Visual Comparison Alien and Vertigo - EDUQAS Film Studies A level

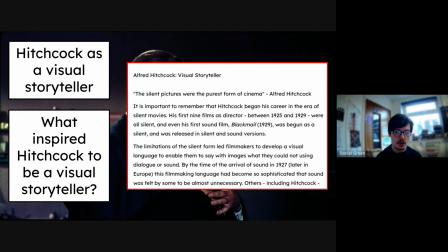12:17 And we talk, and in class, I go over this article, but this section that I've got on the screen is just enough to sort of talk about. There's a quote there from him that says, "The silent pictures were the purest form of cinema."
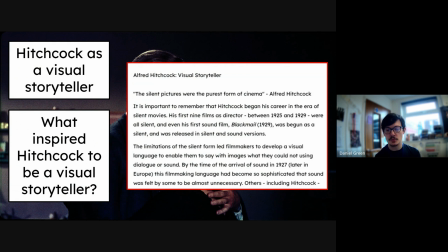12:30 And the reason he talks about this is because his initial early films were silent films, and he was able to learn a visual storytelling style in Germany, and he was able to understand European cinema far more,
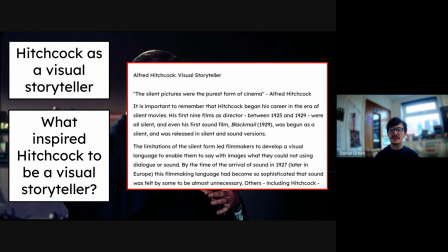12:44 which means that being able to tell a story through its visuals without dialogue is really important to Hitchcock's films. And that isn't unlike Alien, because Alien is also a very visual film, because Ridley Scott, by his own admission, is a visual storyteller.
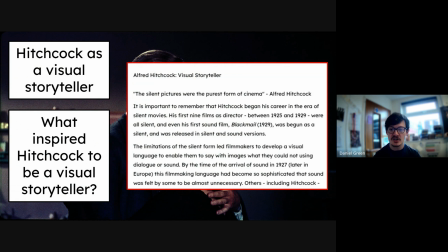12:59 He likes to include images that sweepingly talk about, or well, don't even talk, sweepingly allow us to see into what he's trying to say or his story, okay? So it says here, that Hitchcock between 25 and 29 were all silent films, his first 9 films.
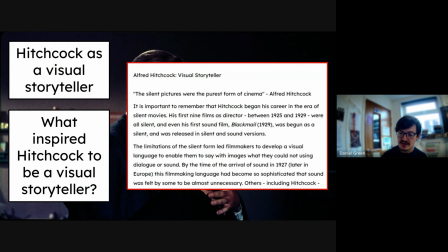13:19 So his German expressionist side is seen clearly through this. If you watch Blackmail is very visual. So being able to understand that the silent pictures were the purest form of cinema in its mind,
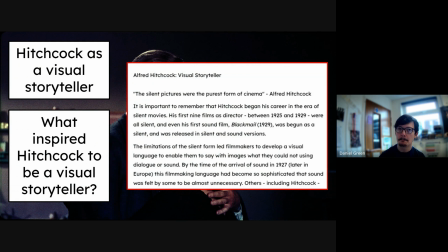13:32 we can start to understand his auteur background and where his control and his visual storytelling really comes from. And that's going to be very useful if you have to write about auteur theory and visual storytelling or visuals in film.
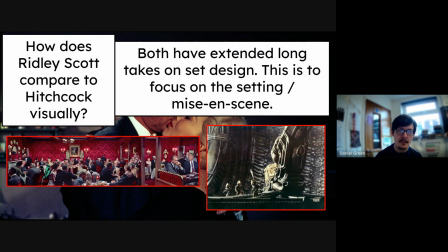13:47 So we're thinking then about Ridley Scott comparing to Hitchcock. So we've talked a lot about colour here, but now this is how does he compare to Hitchcock visually.
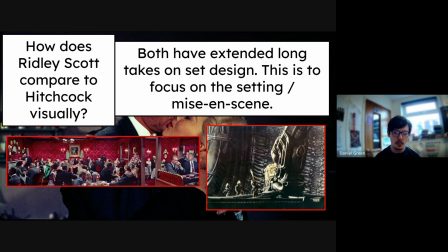13:58 So both of them have extended long takes on set design. So, for example, we've got the bar sequence or the restaurant sequence here from Vertigo, where we have Scotty's eye line as it travels, and we extend into the rest of the room, and we can see that his eye is immediately drawn to where Madeline is sat.
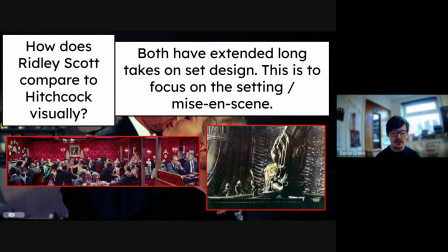14:18 So using that eye line focus, we're going to come back to that later, but using that eye line shot, we get to see it from his perspective. And obviously she is vibrant and colourful because in Scotty's mind, she's vibrant and colourful. In the same way as we've got the inside of the alien ship from Alien,
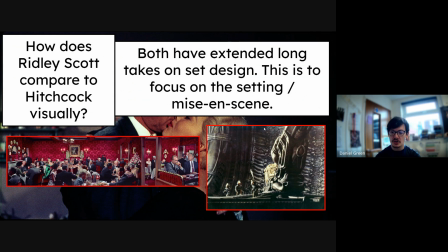14:34 where it's an extended sequence where they use a crane to zoom out to see the environment. It becomes this sort of big set piece with a heavy emphasis on setting.
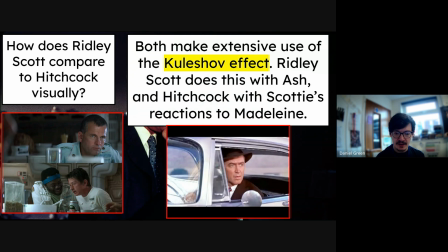14:46 The same way as they use an editing technique, both of them use the same kind of editing technique, which is the Kuleshov effect. Now, we see it in Alien with Ash as he's observing Kane being overtaken by the alien, and obviously the famous chestburster scene.
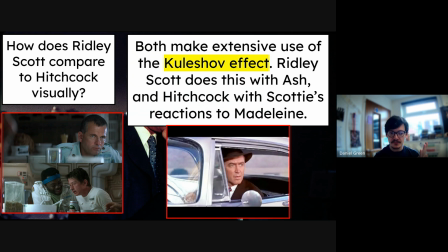15:01 The camera switches from Ash back to Kane, back to Ash, so we can see Ash's reaction and how, in a way, he doesn't really react, mainly because he's expecting it. So we as an audience can tell straight away that Ash may not be what he seems, and we see that come to fruition later.
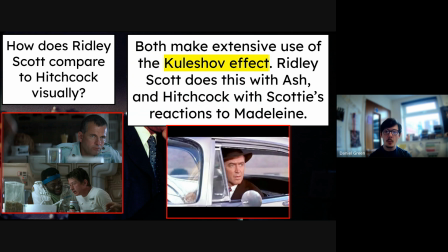15:20 In the same way as Scotty does this when he is observing Madeline, we see him, then the Kuleshov effect happens where we shoot back to where Madeline is, and then we see Scotty's reaction to Madeline. So we can see that he becomes obsessed with her over the course of the film. So this is where they're using visual elements to tell the story.
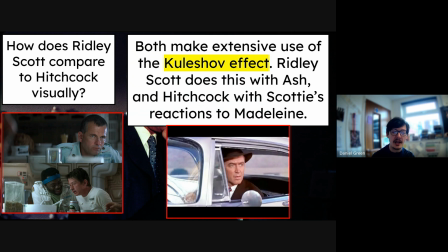15:40 There is I was about to say there's no dialogue. There's definitely dialogue in the Ash and Kane scene, but it's sort of periphery dialogue. Ash never says anything, and Kane is sort of just choking and dying. So it's still told very visually, the same way as in these sequences.
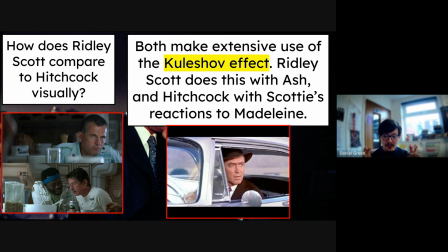15:56 It's just a lone man peeping on a woman, as we've talked about before. And be able to observe that through the Kuleshov effect shows that we are preying on her almost. We are watching her just like he's preying on her and watching her. It's quite an uncomfortable thing to think about, but it's important, and the Kuleshov effect allows that to happen.
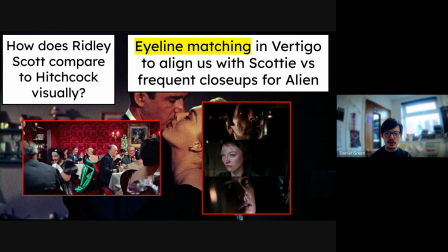16:15 The same ways I talked about a moment ago with eyeline matching.